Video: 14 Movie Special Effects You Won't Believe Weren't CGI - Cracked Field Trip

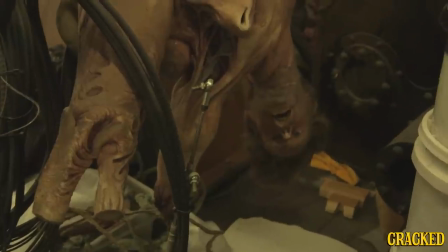10s
This is how it is now. It's what happens to old effects. Thank you guys for showing up in long pants. It looks professional. Hi, I'm Tom Woodruff Jr. from Amalgamated Dynamics Incorporated. And I'm the other half of Amalgamated Dynamics Inc, Alec Gillis. Open you guys up. Yeah. Am I sitting too far apart from Tom? Should we be? I think it's pretty good. But you're the guy who has absolutely no experience. Yeah.
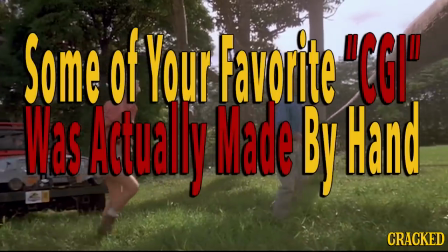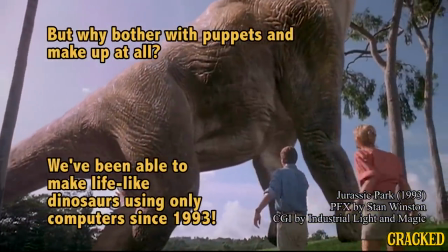It's a dinosaur.
One of the sort of the myths about Jurassic Park is that it was primarily digital.
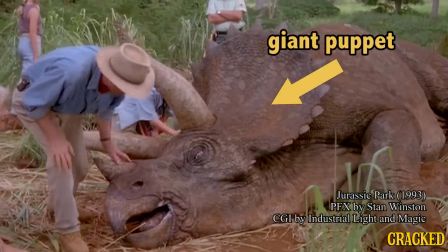65s
When Stan Winston was alive, he sat with a stopwatch and timed the film, and I believe it was 11 minutes of dinosaurs,
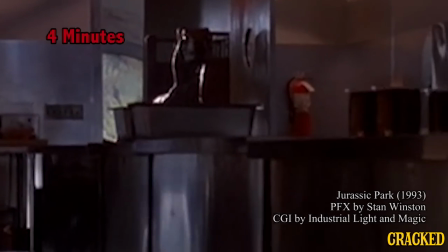74s
and the breakdown was something about like 4 minutes of CGI, and the rest was practical. Movie business is a sales business, so you're going to promote the newest,
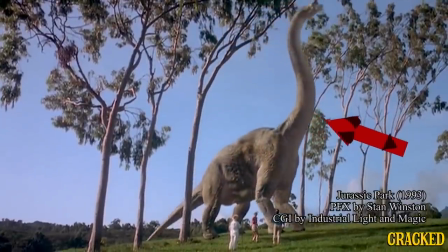85s
sexiest technology, and that was the digital technology, and it was amazing.
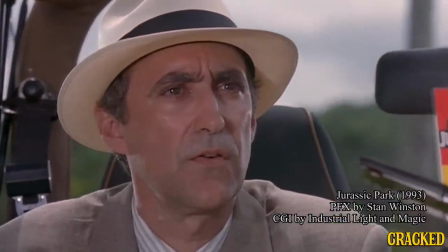90s We're gonna make a fortune with this place.
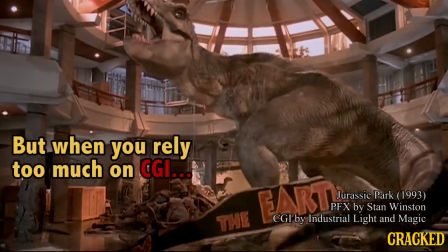We were both very disheartened with what happened on the prequel to The Thing because that is an animatronic creature
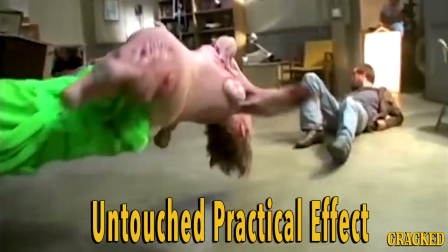108s
effects artist dreamed to be tapped to come back in because we showed up on set with I have to say pretty cool stuff. The idea was we'll do this much of it and CGI will add tentacles or legs and it just became CGI became the thing,
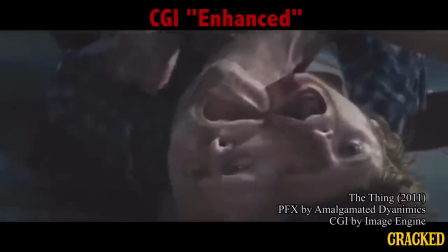122s
the monster that overtook all of our practical stuff.
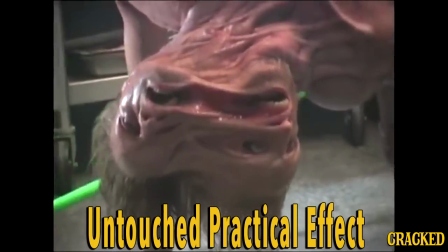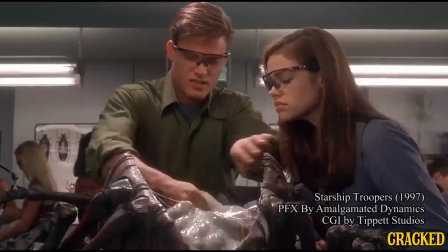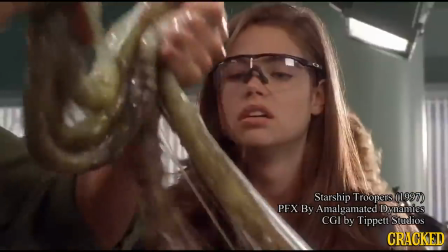136s
We think that what you get from a real creature is the fact that it exists in the light with the other actors.
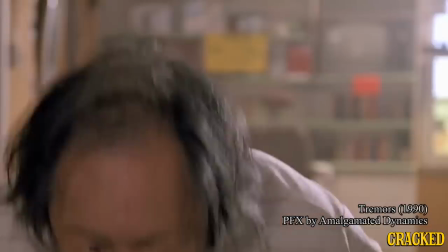It's a tactile thing. It's an actual real object.
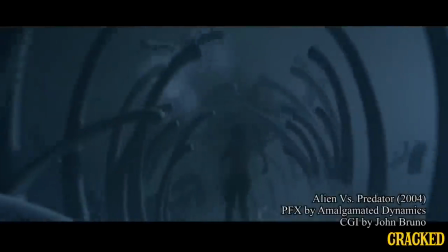154s
And also give a benchmark for the digital artist to match to. The digital queen in ABP looks great, in part because we had a real queen there.
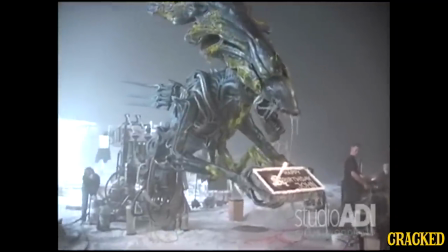163s More drool, more and more drool, more and more drool.
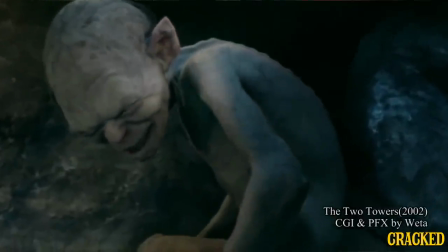166s
The reason Weta does such great digital character work is that they also have their foot in practical effects,
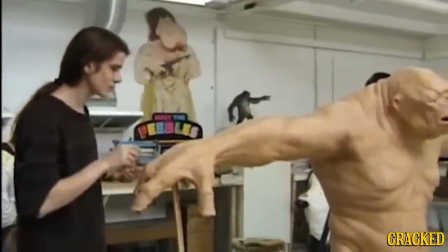175s
so they don't necessarily see a competition between the two. They'll actually build heads that they then scan and they examine and all that.
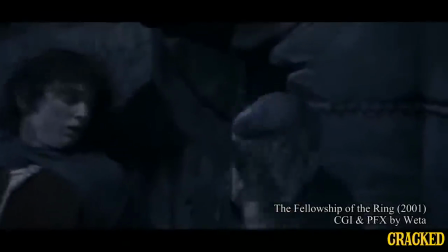183s
So they really are looking at the practical effect as a necessary asset towards creating the digital effect. And their eyes are so fantastic. Weta's eyes are so fantastic. So are Peter Jackson.
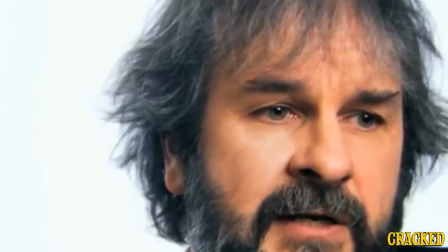195s
The Fellowship of the Ring has relatively few digital effect shots. Back when we had enough work and we had enough paying jobs coming in, we were able to push a certain amount of money into research and developing things.
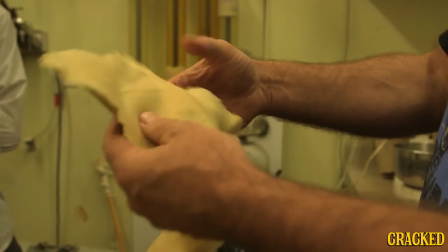207s
At the end of a film, we might say, you know what was cool about this movie?
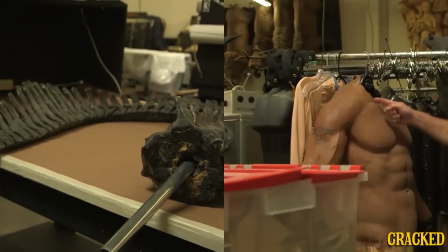210s
This material and this technique, and let's just spend a couple of weeks and play around and see where we can go try something different and since the mid
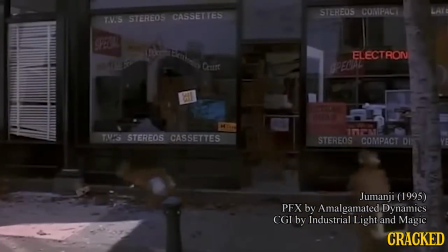217s
90s which which is really around the time when CGI really kind of became the tool of choice for everybody straight across the board we didn't have the necessary budget to put into finding the next big thing there's
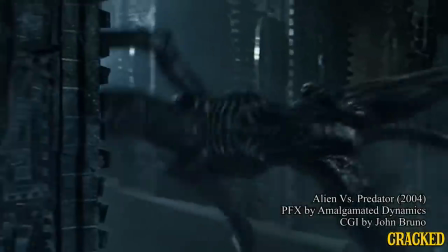234s
also a misconception that I see pop up people assume we have more control than we actually do they don't really
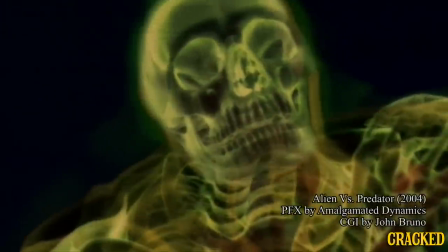241s
understand the scrutiny that the work is under and in the case of of a Marvel,
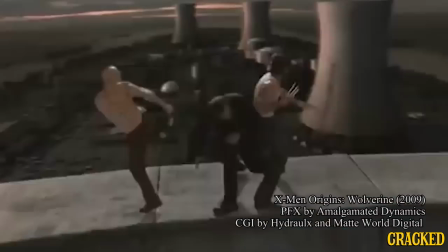247s
any comic book hero. You have not only the director weighing in, but you have the studio, and then you also have the company, like a Marvel who owns it. Like you just said you liked the design of the Pred Alien.